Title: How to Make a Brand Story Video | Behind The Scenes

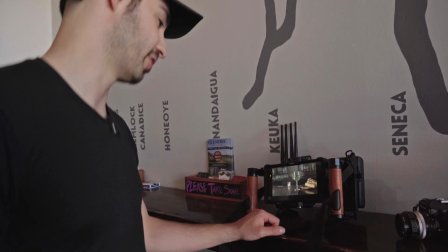(8:18)
Yeah, it's kind of matching that other highlight, the sun, that little starburst. Talk to me, Joel.
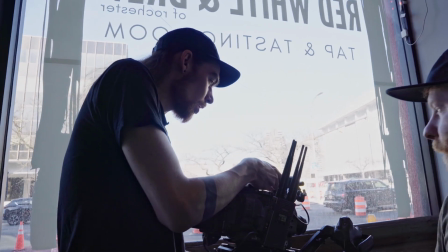(8:24)
Okay, so we are doing our last still life setup for this shoot. We are trying to frame up this edge of the counter because we like the natural light.
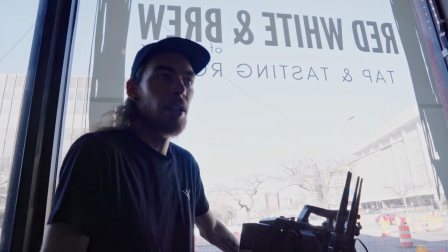(8:31)
However, the window's really dirty and it's not really adding anything to the frame. So we're trying to use this, I don't know,
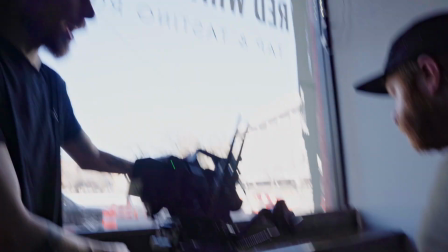(8:38)
10-inch wide countertop as our scene without showing any of the window, which is a little bit challenging, but we're gonna try and figure it out.
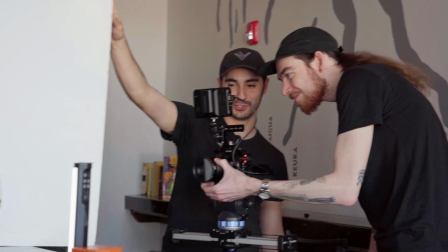(8:47)
Bubble shots.
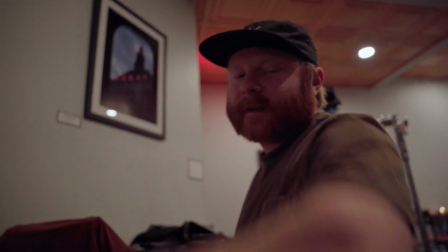(8:52)
It's a wrap. It's 10 o'clock. It's past my bedtime, dude.
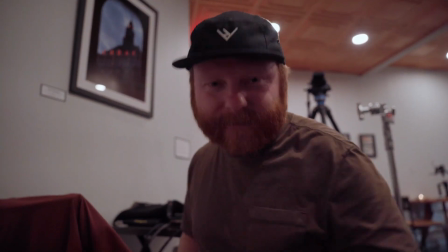(8:58)
I'm glad I finally got a cameo though. I wore all this just to be in it. Well, hopefully you found this video useful and that there was a piece in there that you could use to apply to your brand story video. Right, and if you're new to video production, I would definitely recommend giving this type of video a shot. If there's a company that you're interested in and would love to work with, pitch them on the idea of a brand story. If you like this kind of content, be sure to subscribe. We make lots of behind-the-scenes videos and walkthroughs of projects that we're doing over here at Ellen Valley.
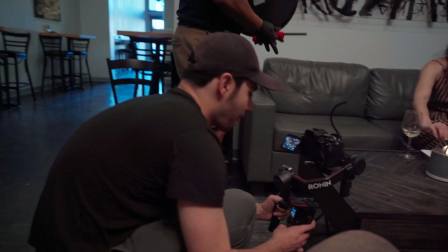(9:36)
Yeah, and leave us a comment if you have any questions about anything you saw in the video, or if you just want more details. We'd be happy to answer your questions. Thank you again for watching, and we'll see you in the next video.